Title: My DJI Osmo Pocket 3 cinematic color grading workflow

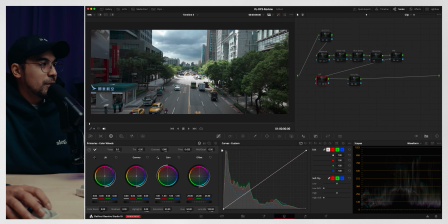(4:09)
We're looking at my first favorite clip on here because one, we have a ray of light hitting the center of the frame, and then the ambient light is pretty good as well. And this was right before a rainstorm, and you can see the clouds over here.
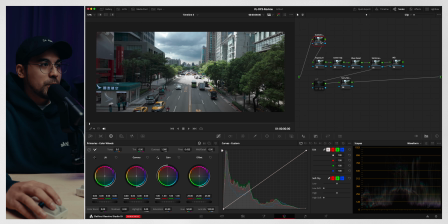(4:25)
Okay, so the first node right here is our Rec 709 to S-Log3. Just to go through everything, color space transform, I'm gonna hit that here, and then we're gonna go Rec 709, Gamma 2.4, and then S-Log,
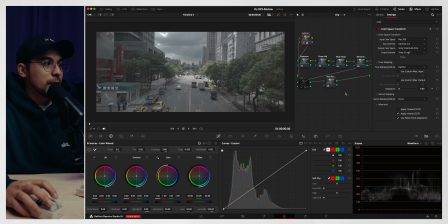(4:46)
S-Gamut 3.cine, and then S-Log3. Now again, this is going to put us into the S-Log color space. And again, it's not going to magically give us any additional data, color data. on your footage.
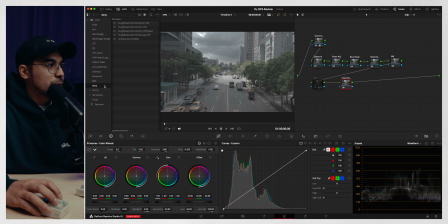(4:59)
After we convert it, we're going to go to LUTs and we're going to go to Sony or whatever conversion LUTs you want to apply. I'm just going to do the low contrast 709. And from here, we're going to just turn off LUTs again.
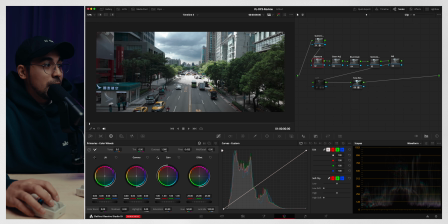(5:14)
We're going to adjust the exposure because, again, the middle part is a little bit hot. The exposure, if we look at the waveforms, it's quite too much of brightness in there.
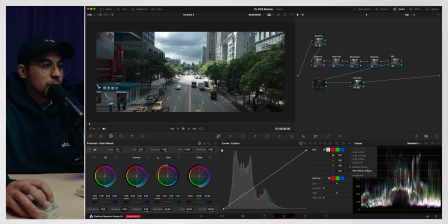(5:28)
So we're going to go to exposure node, make sure editable splines is on.
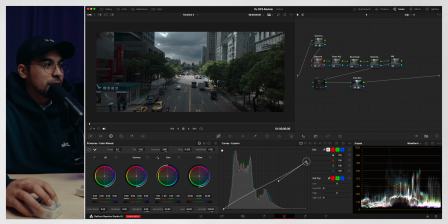(5:35)
And from here, the curves, I have a complete tutorial on how to compress highlights,
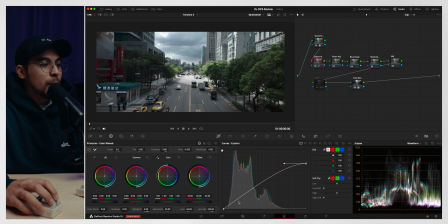(5:41)
and I'm just going to quickly show you guys how it is. But if you are interested, there is a full video about this. So I am going to just make sure that this is pleasing,
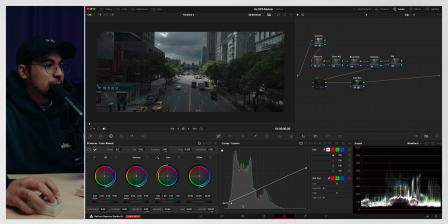(5:56)
and then we're going to make sure that we're bringing the blacks back to the image and just lifting it a little bit more to get kind of like a higher dynamic range look. Now everything is looking soft now and a little bit balanced.
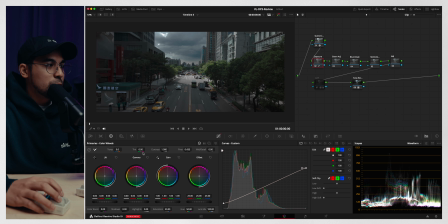(6:14)
Maybe it's a little bit too dark, so we're gonna go to gamma. This is gonna lift up your mids, your levels. It's similar to dragging this towards the middle because it's lifting your mids up. But the issue is that if I pull this to the left, it also lifts up my highlights,
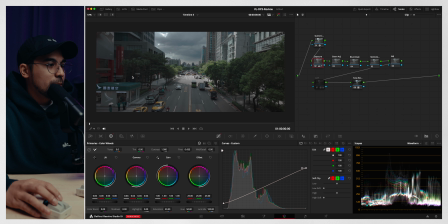(6:34)
which I need to compress it more in terms of exposure, and I don't want to do that. So we're just going to go back. We're going to leave it as it is, and then we're going to go to the primaries, and we're just going to lift this up a little bit higher
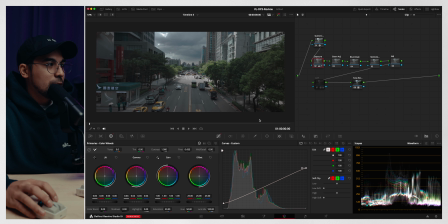(6:51)
so that we get a little bit more information on here. Now it's looking a little lifted, and I'm just going to bring this point back down, and let's see how it looks. That's perfect. That's great. Perfect. So that's good.
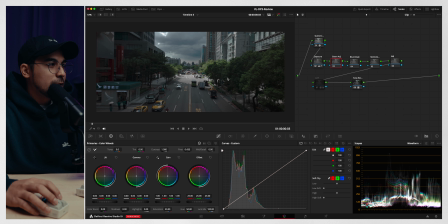(7:08)
Now, the greens on this one, I find it's just a little bit off. So we're going to go to the hue versus saturation. I want it a little bit moodier because if we drag this point all the way down,
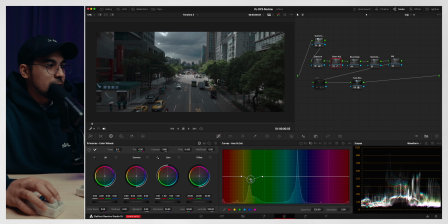(7:23)
you can see that the colors are being sucked out of it just a little bit. That's good. Again, I like high contrast and kind of like moody look. So this is how I do it. If I want like a little bit more punchier on the greens, you can as well.
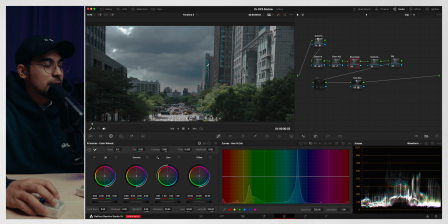(7:42)
It just depends on what look you're going for. But for me, I like it a little bit desaturated. And then if we zoom in here, you can see that these building windows are a little bit saturated.
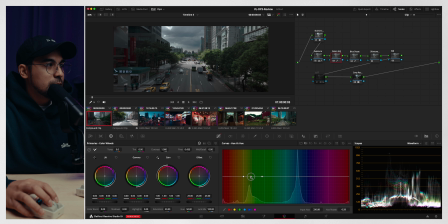(7:56)
I'm going to show you actually later as well on the other clips why I tend to desaturate these blues on the Osmo Pocket. So again, we're going to go to hue versus saturation, and we're just going to hit this point right here. We are going to make sure that we're spreading out the 2 points.
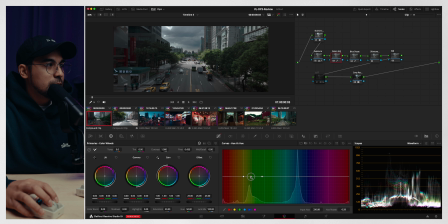(8:14)
And as you can see on this waveform, that the blue is peaking all the way up.